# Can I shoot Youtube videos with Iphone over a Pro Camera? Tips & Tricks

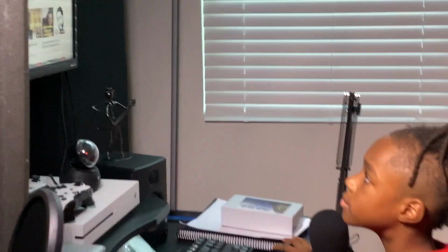[12:25]
Now, there is a webcam up there, but we're not going to focus on a webcam right now. If you absolutely did need to use the webcam, then you will be able to use the webcam.
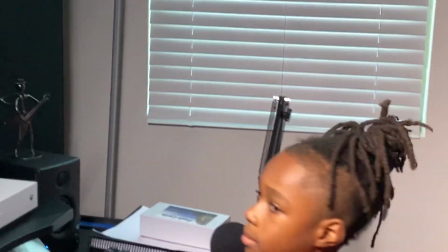[12:34]
But we're not going to focus on that right now.
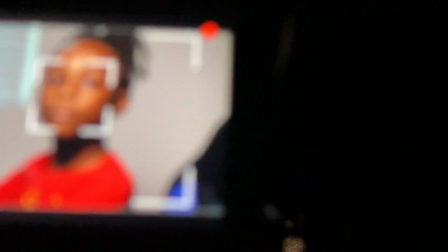[12:36]
So in the process, if you notice in the video, he actually, let me pull it back some.
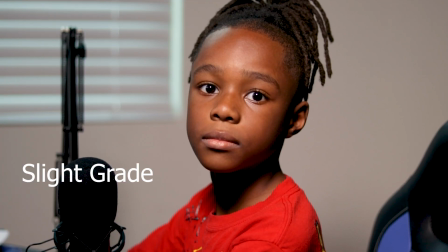[12:44]
If you notice in the video, let me go back to 1 and then focus again.
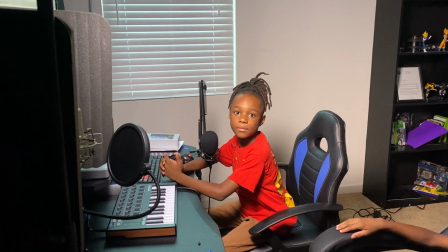[12:48]
If we wanted to spice this up a little bit, we will basically go ahead and cut a backlight on again in the process.
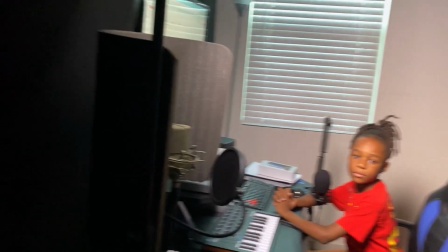[12:56]
And I'm going to show you what that's going to do here in a second. So I'm going to make sure that this light is just pointing.
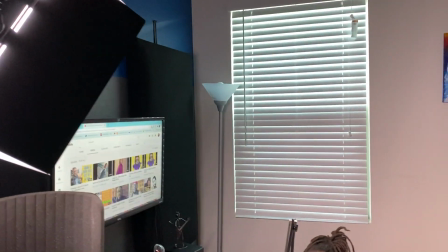[13:02]
This light is pointing directly down to him. I could turn other lights on in here to make it more brighter, but I don't want to do that.
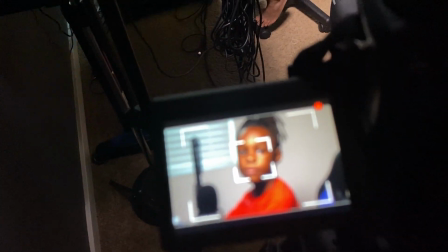[13:09]
I want to give it a cinematic look. So what I'll do in the process is I'll go ahead and change the ISO on this video.
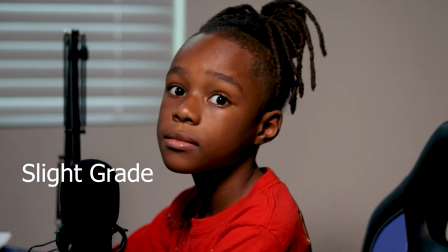[13:19]
Matter of fact, what I'll do is I'll keep it at 60 for the shutter,
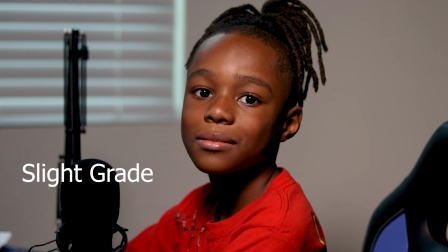[13:25]
2.0 for the aperture, and let me see what else. 160 for the ISO. Now go ahead and cut the backlight on. Now I'm going to cut the backlight on so you guys can see what it looks like.
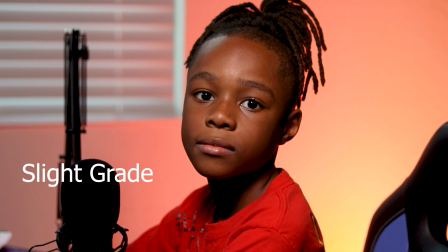[13:39]
So I have my son cut the backlight on. And this just adds some new flavor to the video. Now, if you turn your chair just a little bit,
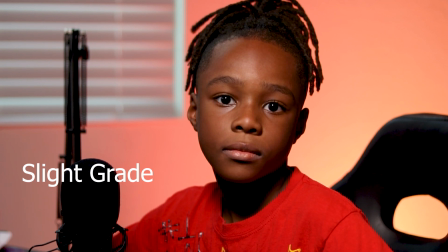[13:51]
this adds a little new flavor to the video, giving it a nice warm look and a background separating him from the wall.
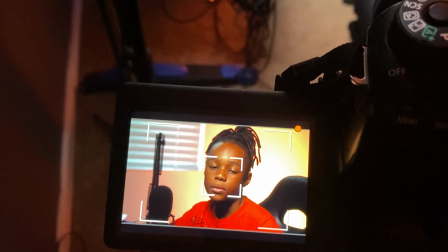[13:58]
So now when he does his videos and he's talking to his audience, it's going to look pretty professional and it's going to look really nice and clean.
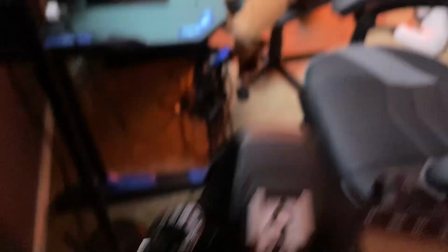[14:05]
The ISO is pretty low, so the footage is going to be nice and clean. Now, I don't have the iPhone on the actual tripod right now.
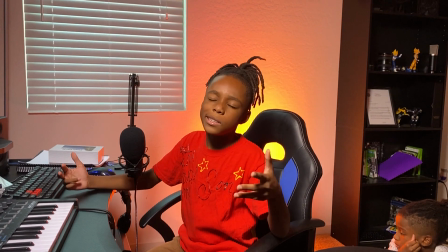[14:14]
But if I did,
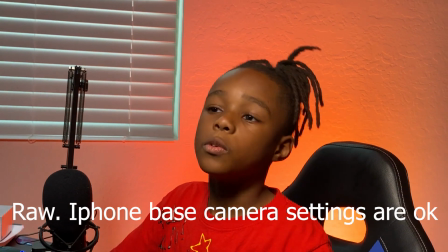[14:17]
I would just crop it so he would look right here into the iPhone and actually talk to his audience.
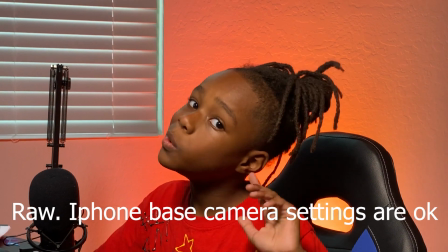[14:24]
That looks great, in my opinion. When you only have an iPhone and you don't have a professional camera, then you can get away with this.
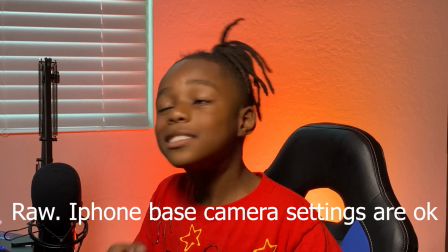[14:32]
The same thing happens with the actual webcam.
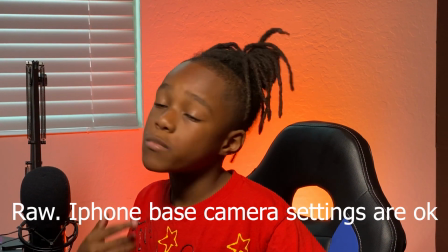[14:35]
So if you have a webcam that's 1080p, 4K, whatever the case may be, you set it up, you set your lighting up,
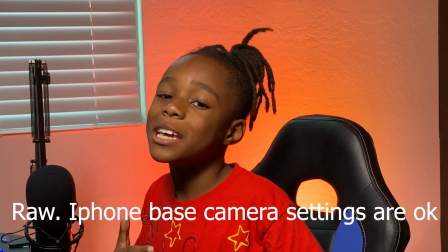[14:41]
you get some lights going in the background, everything is going to look super professional without you spending a lot of money.
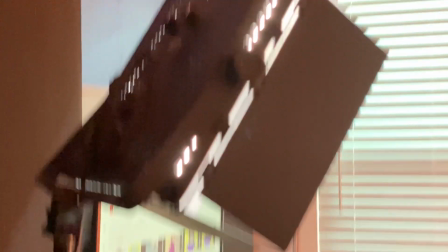[14:47]
Again, these lights, you can find some on Amazon, not these exact ones,
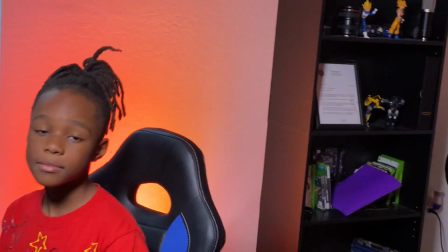[14:52]
but you can find some on Amazon for between $100 and $200 for some professional lights.
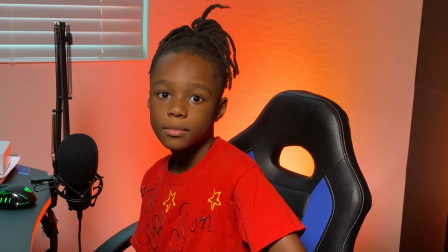[14:57]
You can use a ring light. You can use a lamp.
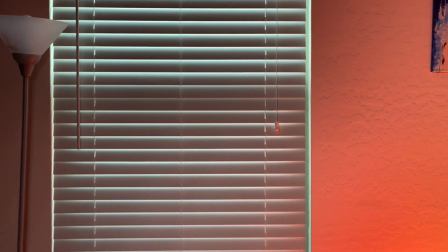[15:00]
If I had nothing else, I would have positioned the camera from a different side during the daytime and just opened that window and used it as
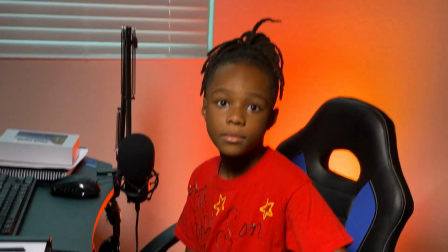[15:08]
natural light for the daytime, and then used another light in the background to separate him from the wall.
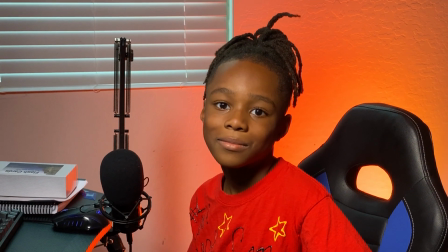[15:13]
That's nice looking, professional, and it's clean. I still would use the software if you want to have more control over the camera and the settings.
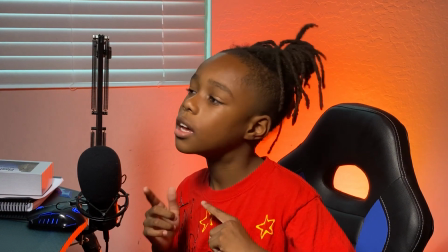[15:21]
But straight out of the iPhone 11 Pro Max, this is what you're going to get. All right, guys, thank you for tuning into the video. That's pretty much it. I hope that you guys learned something in the process. If you did, be sure to hit the subscribe button as well as the notification bell to get more videos like this in the future. Also, I will post more tutorials to help you guys gain more subscribers, put out some professional content, and hopefully build a relationship with you guys. Yes, sir. Peace. So I say that's it for tonight. What you say?